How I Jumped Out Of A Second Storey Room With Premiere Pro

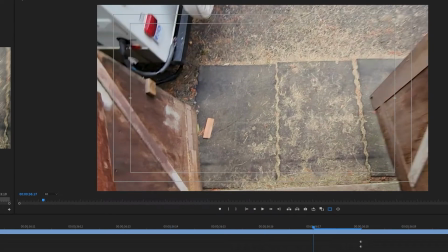And so
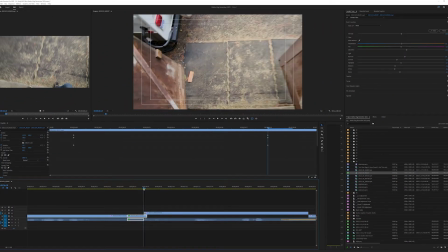with the rotation and the position and the scale changed so that I can match the first frame as close as possible,
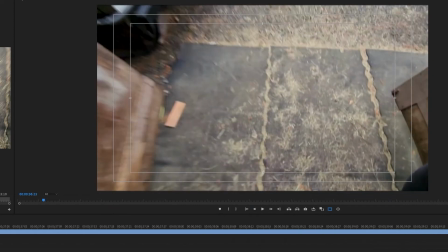we can then concentrate on what the second one looks like. And for this one,
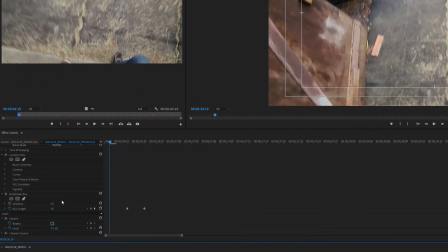I decided to go with putting in just a slight amount of directional blur right in the beginning, so that
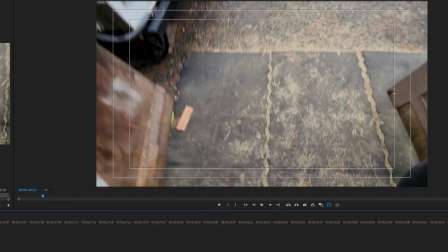if this is off, if we turn that off and we come over to the first frame,
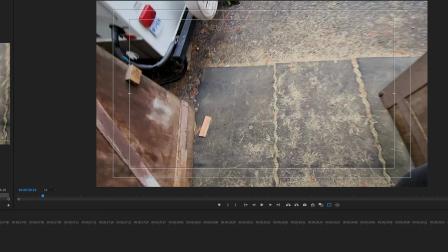you can see it's quite clear, but we don't want it to be very clear. So turn the blur on, and you can see how much blur that creates to sort of match the blur of the first shot.
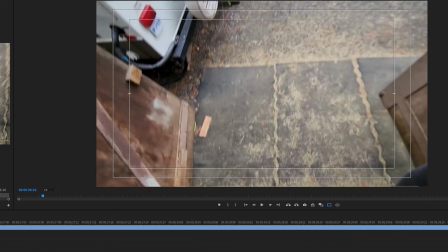And the only discrepancy throughout all of this is that change in angle, which is really hard to fix unless you really want to be picky.
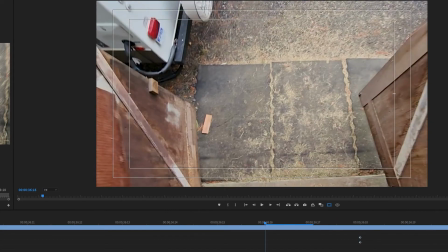But it's such a small, short,
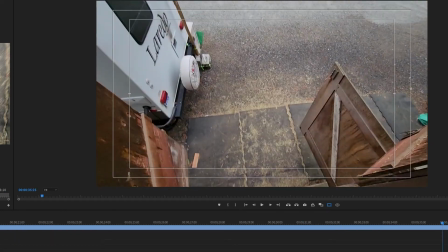tiny frame of time that you can sell the shot to just kind of come along and look like I jumped out a window.
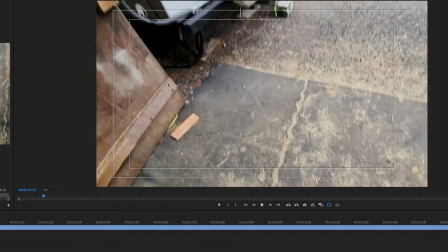Just like this. And that's good.
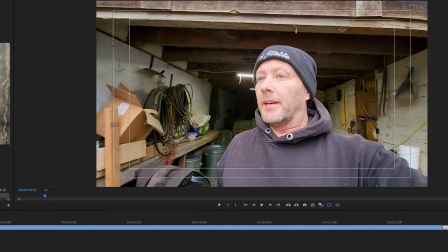And so that's sort of how you can use very basic video editing to get
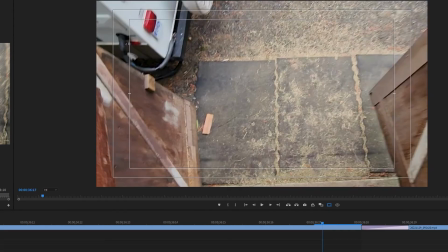a simple effect of changing a position or coming out of a window or a door or something like that,
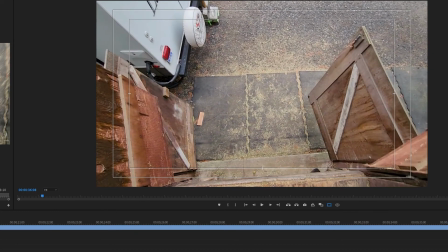where you just take one shot and it's at the top or on the inside or on the outside,
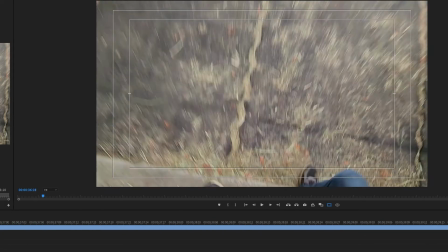and the second shot is from the bottom or from the inside or the outside of something,
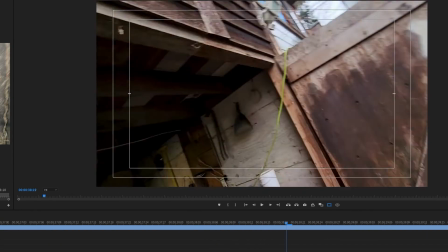where you're jumping through something or jumping down for something or even jumping up to something. You can do that as well.
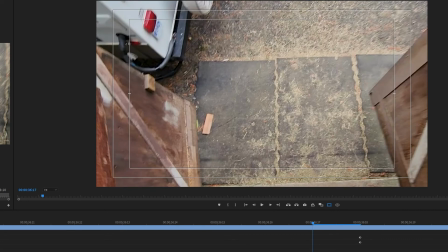So simple effects, just changing the scale and rotation and position, and also adding a little bit of blur.
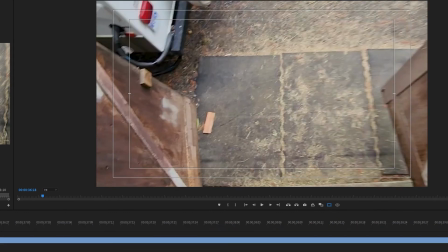And then I just barely put in just a slight cross dissolve on the first frame.
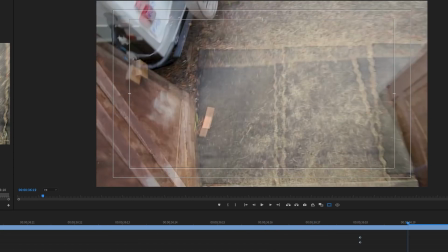I could have done maybe 2 frames, but I think it doubled up and looked weird. Yeah. So I only did, because it doubles up like that,
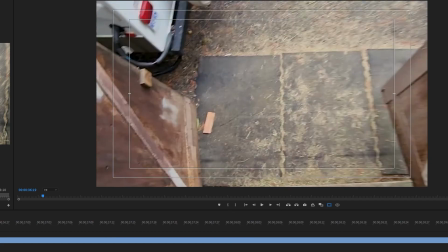I just did 1 frame where it sort of crosses in really quickly and helps sell it to just go straight into the second shot.
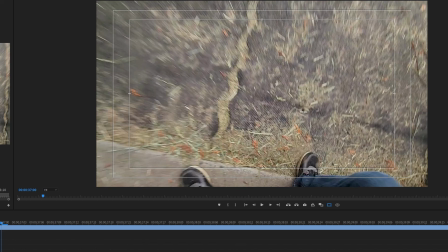So hopefully that has been interesting, give you guys something to think about when it comes to making your own tricky little video. Okay, that's it for now. See you in the next one.